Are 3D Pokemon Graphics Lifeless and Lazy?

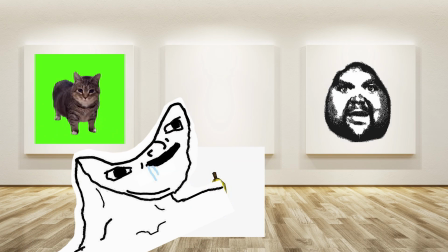[4:08]
It's like walking up to an artist's work, nabbing their original piece without their permission, and then changing around the way it looks to the way that you think it should be.
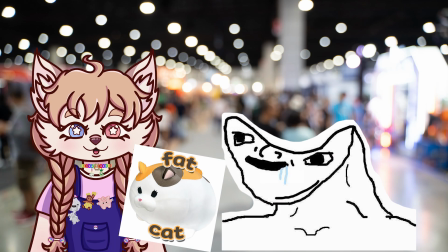[4:15]
Imagine walking up to an artist at an artist alley at a convention, taking one of their prints,
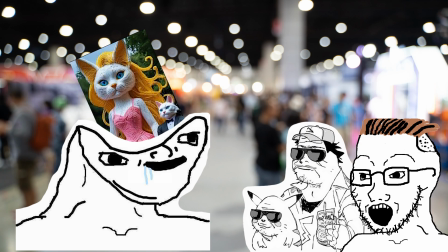[4:20]
then changing the proportions and the posing of the characters, and then showing it off to everyone saying that it's fixed.
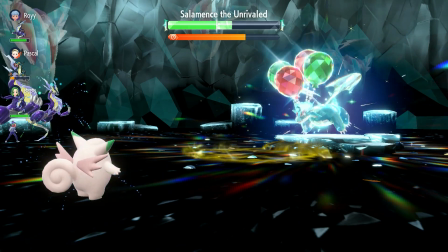[4:25]
Like, I'm sorry, maybe that's just nitpicking, but I think word choice matters when you're using someone else's work, changing it, and then using your version to talk bad about the original.
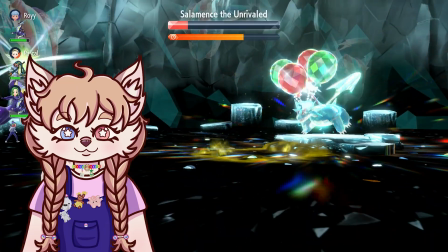[4:34]
Because remember, these models and animations are the work of individuals, they don't just spawn in out of nowhere.
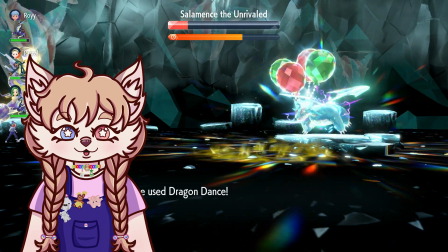[4:39]
I don't want to start anything, so I'm not going to put up any of the original content for the videos that fix the models,
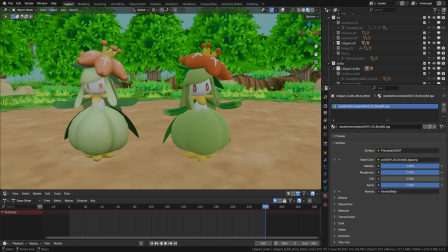[4:44]
but one of the major points the creator made was that the 3DS models' textures weren't saturated enough. And so instead of exploring why they may look that way, the creator bumps up the saturation by 30% or or whatever that means, and says that such a simple change would make the models look so much better. In my case, turning up the metallic value of the material makes the texture look so much brighter.
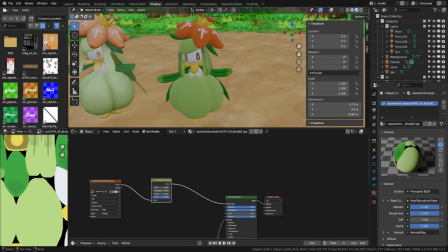[5:04]
If I alter the saturation directly using a node, it starts to look too cartoony in my opinion.
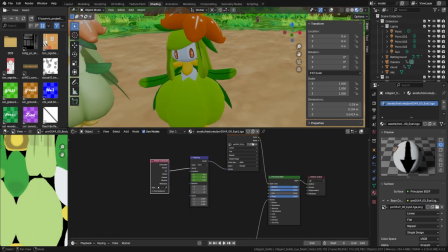[5:09]
Imagine what putting them in the game with that insanely increased saturation would look like. You don't know how it would react with the lighting in the game engine.
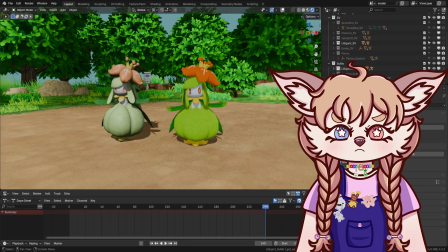[5:15]
I personally think it would be very difficult to look at. So instead of just assuming that there was a huge oversight of such a simple fix, maybe there's a reason that they look that way.
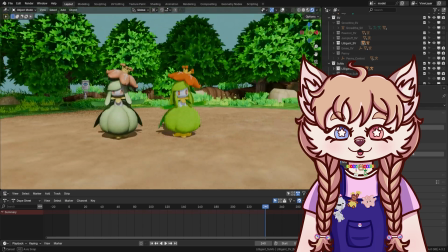[5:24]
I don't know why, but the creator has only worked on 3DS models, but I'm going to talk about the newest generation as well.
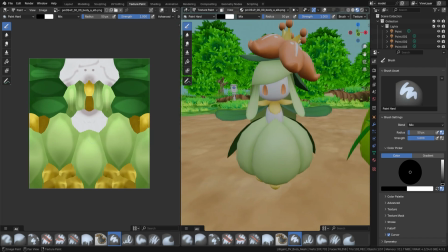[5:29]
I think the Scarlet and Violet models do struggle in terms of their texture saturation,
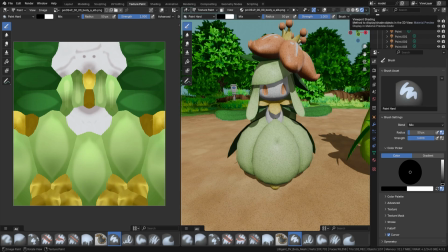[5:33]
but I think that this has more to do with the shader that the game engine uses rather than the texture themselves.
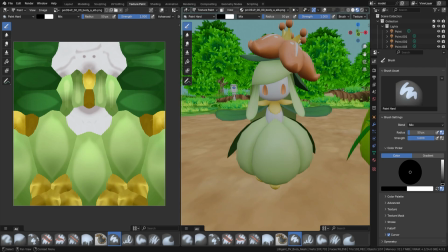[5:38]
Lilligant looks fine when it's unshaded. It has a very cute pastel color palette, which is a bit lighter than it is on its texture.
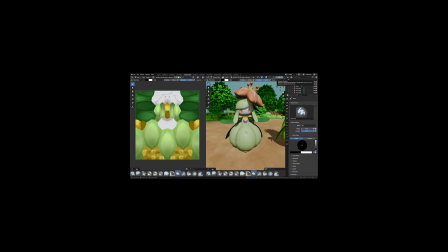[5:45]
When exposed to light, which my scene in Blender is not at all a recreation of Scarlet and Violet's lighting, it does lose a lot of its original color.
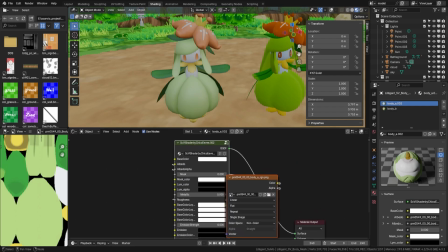[5:51]
The shader I'm using in Blender for the Scarlet and Violet models is created by Chico Eevee, and it's meant to recreate the texture shading as it exists in Scarvio.
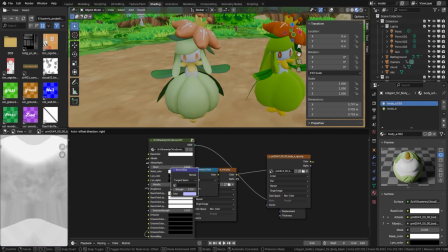[5:59]
The fact that it is desaturating is an intentional decision that was made.
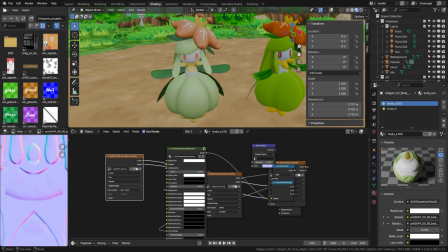[6:02]
Even though I agree that a lot of the textures in Scarlet and Violet, especially for the Pokemon, appear washed out, there's a reason why they were created like this.
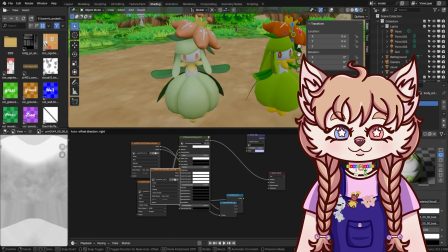[6:10]
I don't know why, but to speculate it's just because Game Freak and their contractors are incompetent or lazy is just extremely biased.
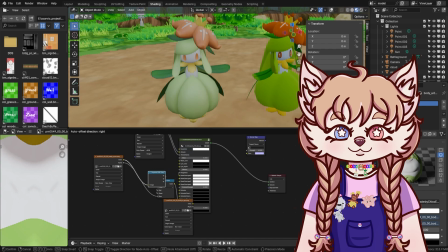[6:16]
I know I don't have the knowledge to speculate why it is the way it is, but I know enough to notice that this is a deliberate design decision that was made for a reason. Whether or not it was a good one, or one that had to be made out of necessity, is a totally different discussion. So that takes care of the textures, but what about the animations themselves?
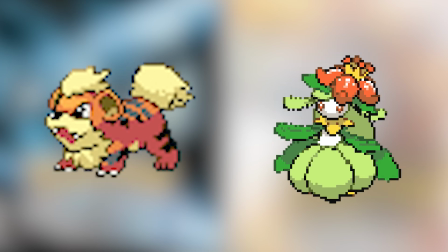[6:33]
The creator of the fixing videos puts up GIFs of the Gen 5 version of the Pokemon whose 3D animations they were fixing.
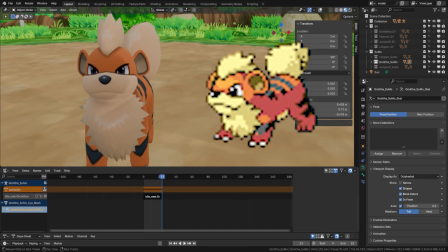[6:40]
I think this is an issue for multiple reasons. You can't sit here looking at 2D art and then expect a one-to-one recreation of sprites in a 3D environment.
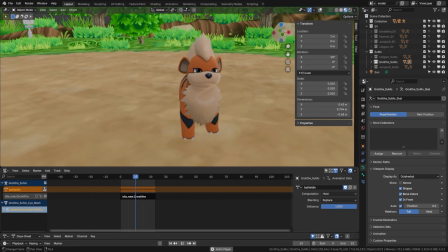[6:47]
Translating a 2D image to a 3D environment is a difficult task, and making the model move in a way that is realistic is a totally different challenge.
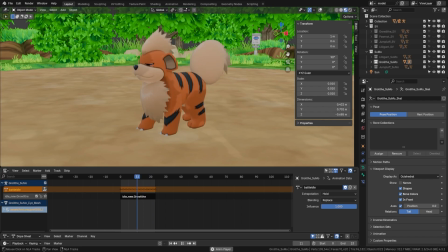[6:55]
You don't want animations to be choppy, and when you're working with very limited animation lengths, you need to be careful how much you're having the model move between frames.
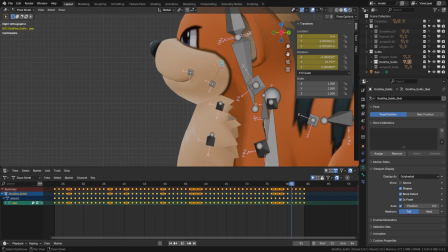[7:02]
The creator didn't show any of their workflow in the videos I watched, so I don't know if they altered the length of the original animations. The animations most definitely had to be kept certain lengths for a reason, and so their expressiveness is somewhat limited. It makes sense as you're allotted more frames, you can have more realistic and dynamic movements. Each of these Pokemon models has their own personality.
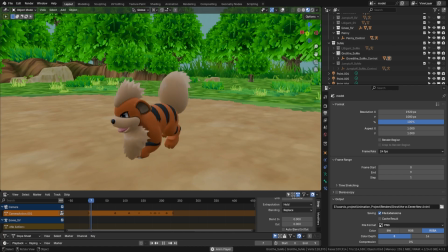[7:21]
Growlithe is a really happy puppy with a lot of energy, and so its animations show that. It has more movement than, say, Lilligant, that is a more calm and graceful Pokemon.
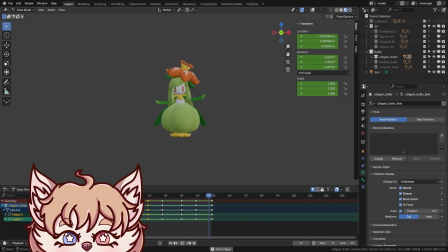[7:30]
Their animations show the difference in their disposition. I don't know about you, but the study of behavior and body language is something that's pretty out of my wheelhouse,
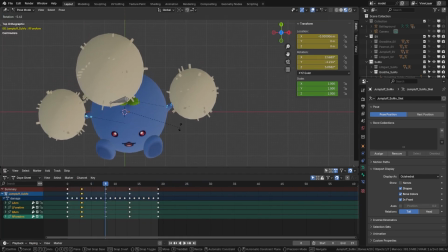[7:38]
and so what the 3D team has done is a lot more spectacular than just directly copying the movements of the 2D sprites.
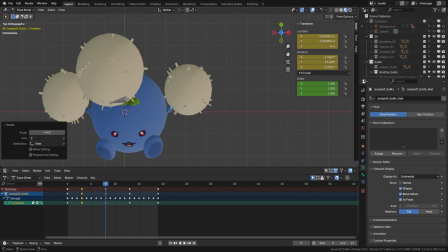[7:44]
You can argue that you prefer the more cartoon or fantastical movements as opposed to the more realistic style of the 3D models.
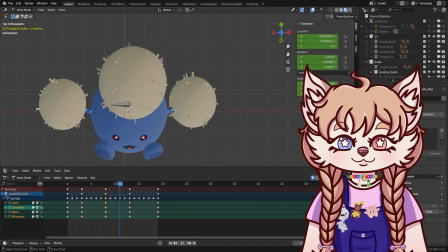[7:51]
That's okay, but like I keep saying in these videos, that's personal preference. You may disagree with the artistic direction, but that doesn't make your perspective an absolute truth.
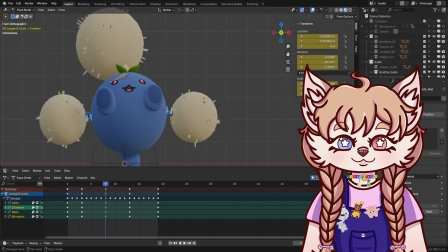[7:59]
This is just my personal observation, and you can see them on screen here, but the changes I made between the 3DS animations is just a matter of preference.
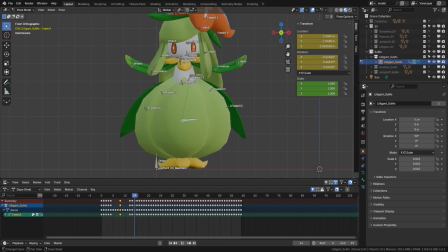[8:07]
Instead of going with flowy movements, I altered them to be a bit more impactful. When Lilligant is dancing and they jump upward, I tried to accentuate the movement of their skirts.